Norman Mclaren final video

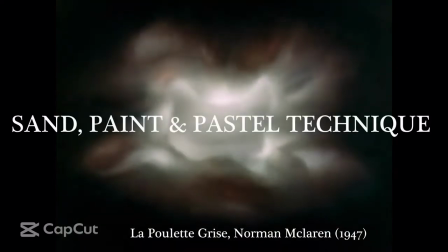250s
Norman McLaren uses sand, paint and pastels as a technique for animation.
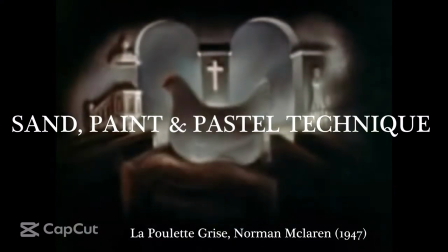255s
His work The Grey Hand is an example to the usage of pastel paint.
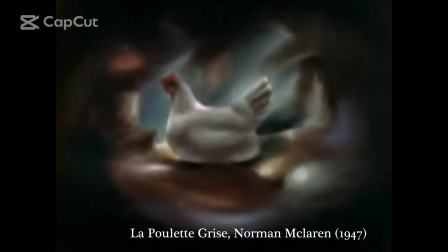260s
While the drawing soaring in the starry night background, the hand slowly becomes black, yellow,
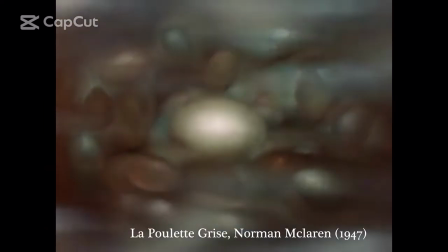266s
white and then brown, and this creates a motion of transformation in between the colors.
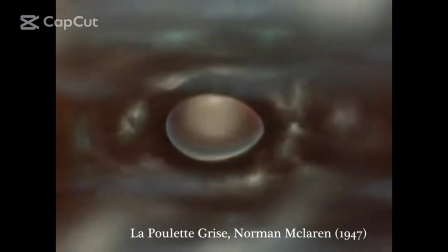272s
The animator starts with a painting and then continue to improve it frame by frame.
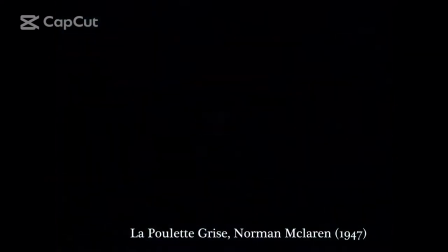278s
Pastel paint is used each frame in grey hand and yet drawings are destroyed during the process of creating a new one.
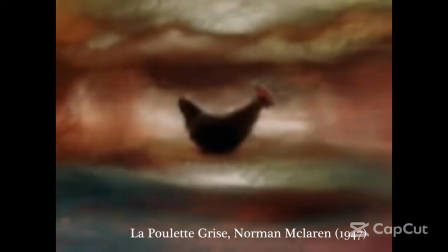286s
As a result, mistakes cannot be corrected. The animator has to form the original state and then start again.
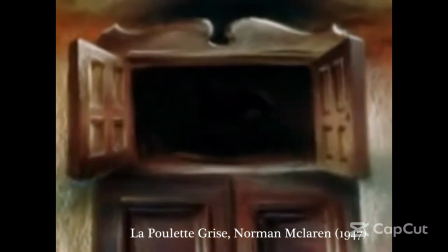294s
Therefore, this process creates a living painting.
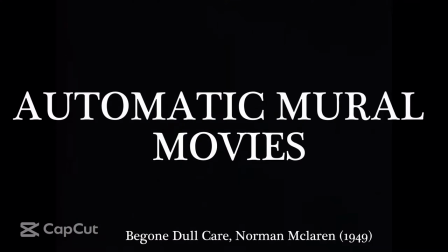301s
McLaren creates automatic mural movies as an art form that can be shown in exhibitions.
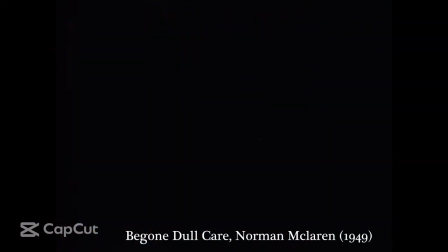307s
Imagine a white canvas or a canvas that something painted on it, that hung on the wall alongside steel paintings.
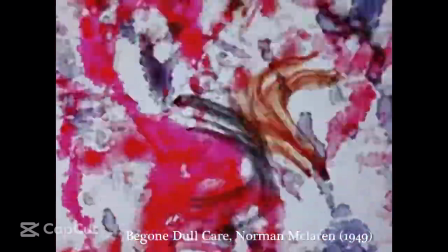315s
The mobile electric circuit will come into operation and the lights of the gallery
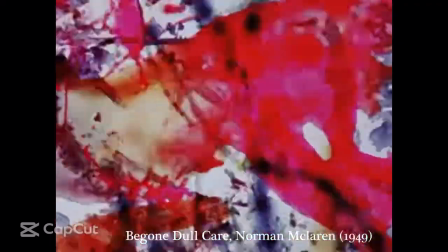320s
near to the picture become dim while people are passing by or sitting in front of it.
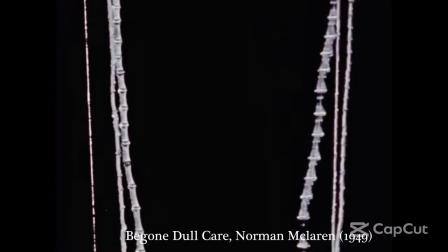326s
The canvas will become luminous with color and slowly swing into rhythmic and balanced motion,
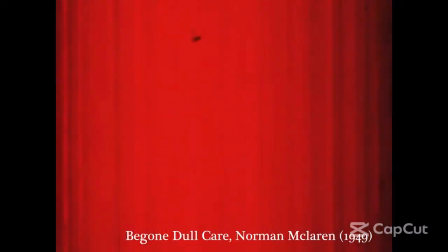332s
making a complete evolution of non-object affection. In the end, the canvas will be dimmed and the gallery lights will return to normal.
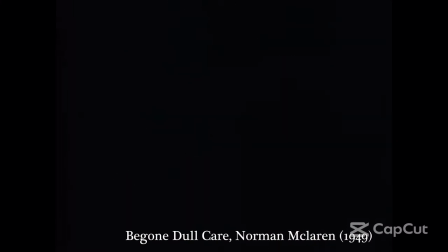341s
Therefore, it will create a painting in action.
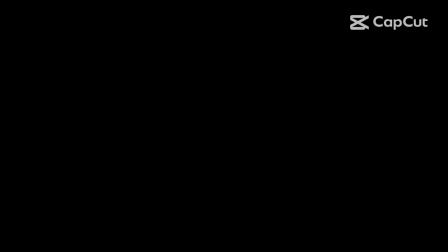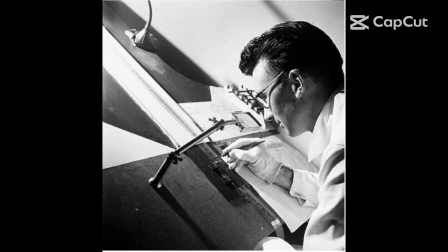351s
Similarly to how McLaren used pixelation to enhance his film with comedic purposes, McLaren was able to utilize a draw-on-film technique. achieve the illusion of effective movement within animation. McLaren drew straight away on the film stock frame by frame,
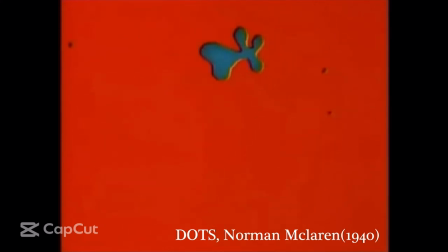369s
this way he didn't need to use a camera and he would be able to see how the film was progressing as he drew.
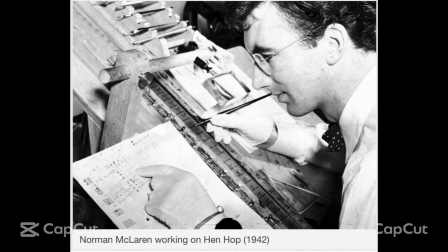375s
The maximum size of a film frame that McLaren worked on was 35 millimeters across
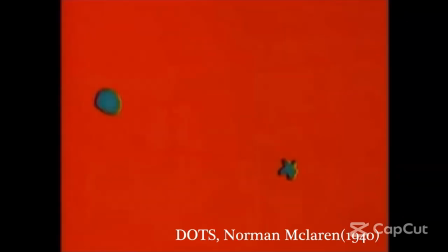381s
making him have to draw in a small area and not be able to add a lot of detail to his drawings. Since the frames and drawings are really small, the passing of each frame created a sort of trembling or boiling movement onto McLaren's films.
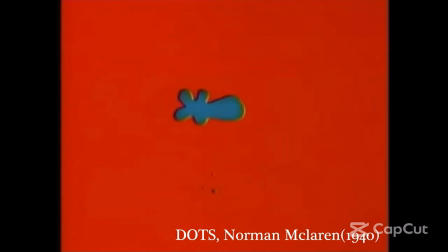397s
However, rather than seeing this as a defect, McLaren stated that this effect gives the images energy and liveliness. This drawn-on-film method was heavily time-consuming,
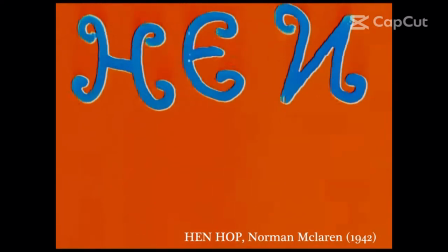410s
making a three-minute short film such as Hennope from 1945 take approximately 4320 frames to draw although McLaren found shortcuts to make this process more time effective such
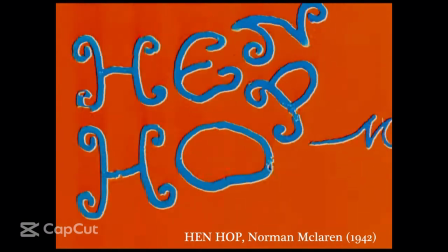425s
as using color and drawing in black in a clear film and had color added in a
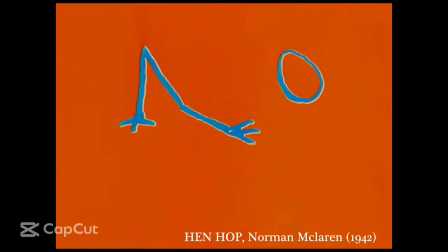431s
processing lab this way the overlay of the film stock gave two colors this effect is clearly and well formulated in this example of Hennope However, drawing on clear film still gave McLaren problems such as having to avoid dirt,
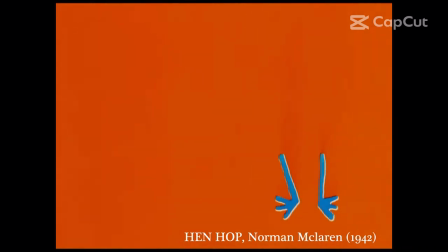448s
dust, and fingerprints to get on the film stock, which would be highly visible on a big screen.
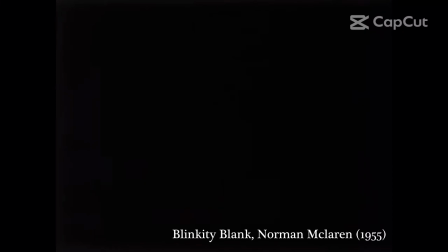454s
McLaren then decided to start drawing and scratching on black film, yet it made McLaren not able to see the frame borders of the tape, making it have to take an approximation with his drawings so that they could fit in the frame.
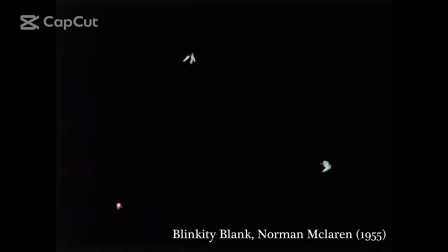469s
With this technique, McLaren was able to make Blinkety Blank in 1955 and was ever so much faster with the productions of films, even though it took McLaren slightly over a year to make one.
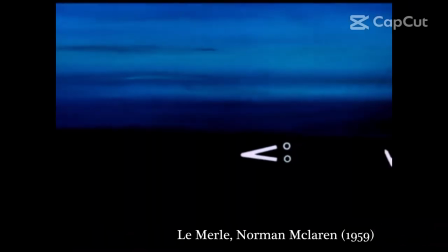486s
McLaren used the technique of cut-out while creating La Merle. In the movie, two-dimensional forms are moved by hand and filmed frame by frame.
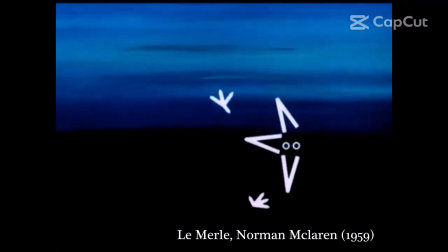496s
He summarizes the idea behind making the bird more abstract by saying, Le Merle is full of that leaving out things.
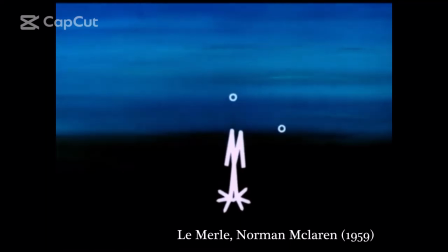505s
The bird is not structured like a bird, but you assume that it's got a neck.
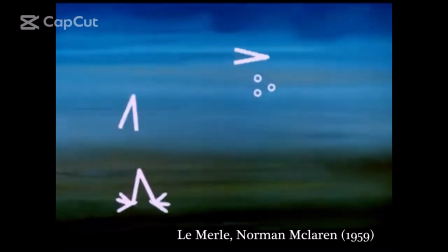510s
You have to supply a lot of things which are not visible, but which are referred to by the motion.
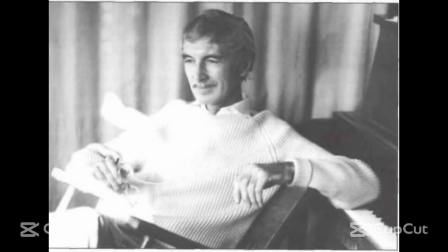522s
Similarly to how McLaren was known for performing unique techniques, such as drawn film, McLaren was also known for his great implementation of music and sounds to his films. McLaren has previously said that his first series attempt of making music within one of his films was once again in his arguably best film,
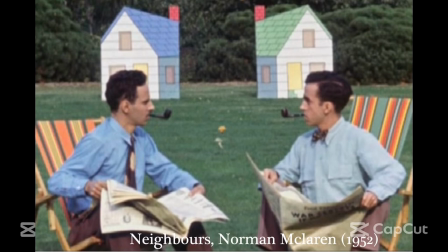539s
Neighbors, where McLaren placed one certain theme behind the title. He made it so that the theme keeps reappearing in different manners so that when the film came to the fight scene, the audience would be able to recognize it.
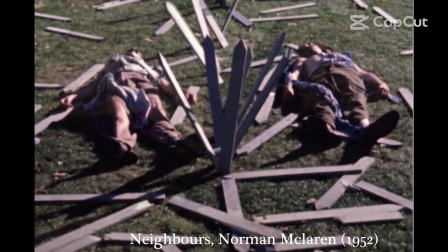550s
McLaren made sure that the motions of the characters stayed in sync with the music and sound being used. That the way that the characters walked were in a certain tempo, all of it was well thought out by McLaren in order to facilitate making music in the film.
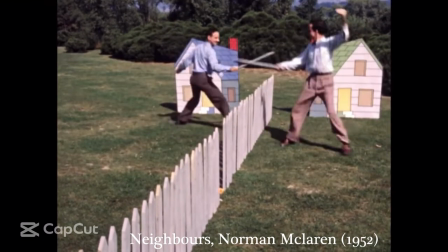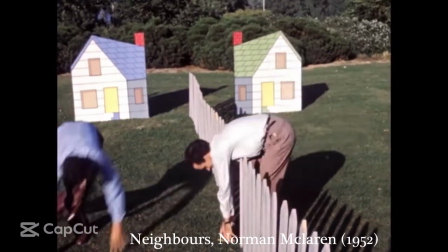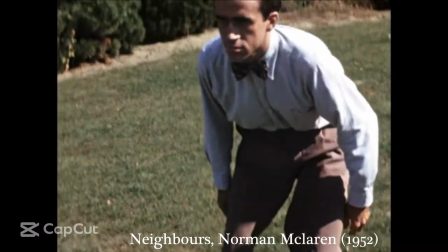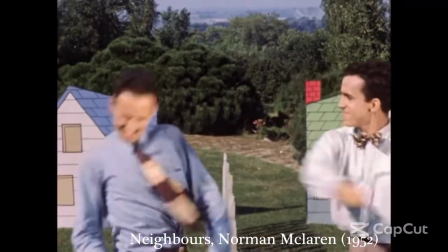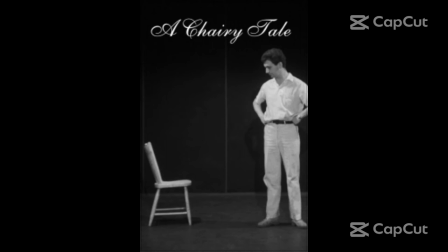593s
Overall, McLaren did love to make music. However, sometimes in certain films that he made, McLaren expressed his feelings that they were better off being silent films. For example, A Cherry Tale was planned to be made as a silent movie. However, major society and the audience believed that there was something wrong with it and missing.
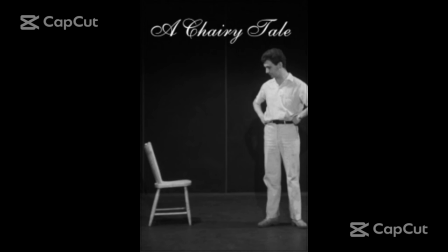612s
Thus, even though McLaren preferred the short film to have become a silent movie, he felt obligated to add music.
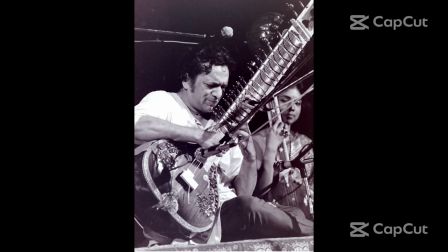619s
The manner of McLaren starring to make and choose what music to use for A Cherry Tale started when she saw Ravi Shankar, an Indian composer, on TV demonstrating a certain typical Indian music.
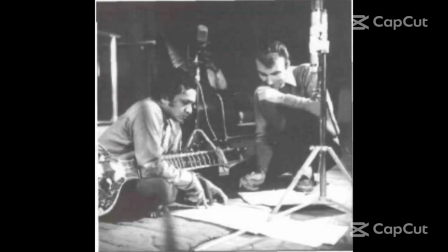631s
McLaren went to him and asked for help in composing a half-Hindi, half-Western music to make it for his short film.
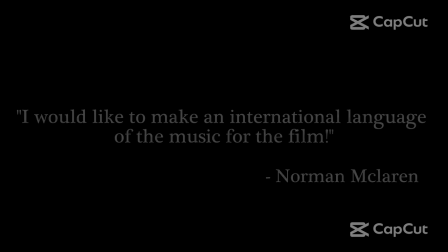637s
It was for them on that McLaren said, I would like to make an international language of the music for the film.
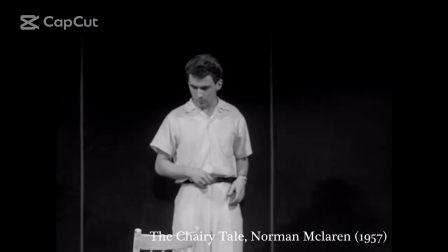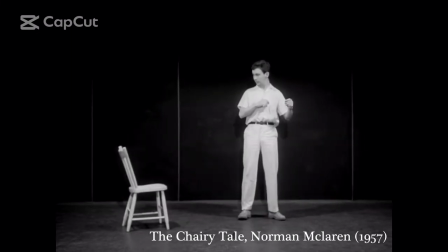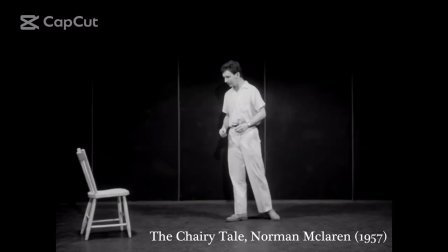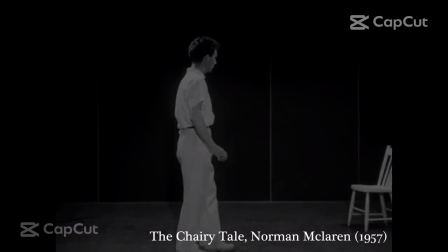From directing great, unique films, pioneering, and creating innovative techniques within the movie industry, Norman Maclaren has definitely made his impact within film production, his techniques and films will live on as Maclaren is 49 years within the industry, has won countless awards as well as an Oscar in 1952 for Neighbours, but getting a bomb deal for short films in 1955 for Blink and the Black.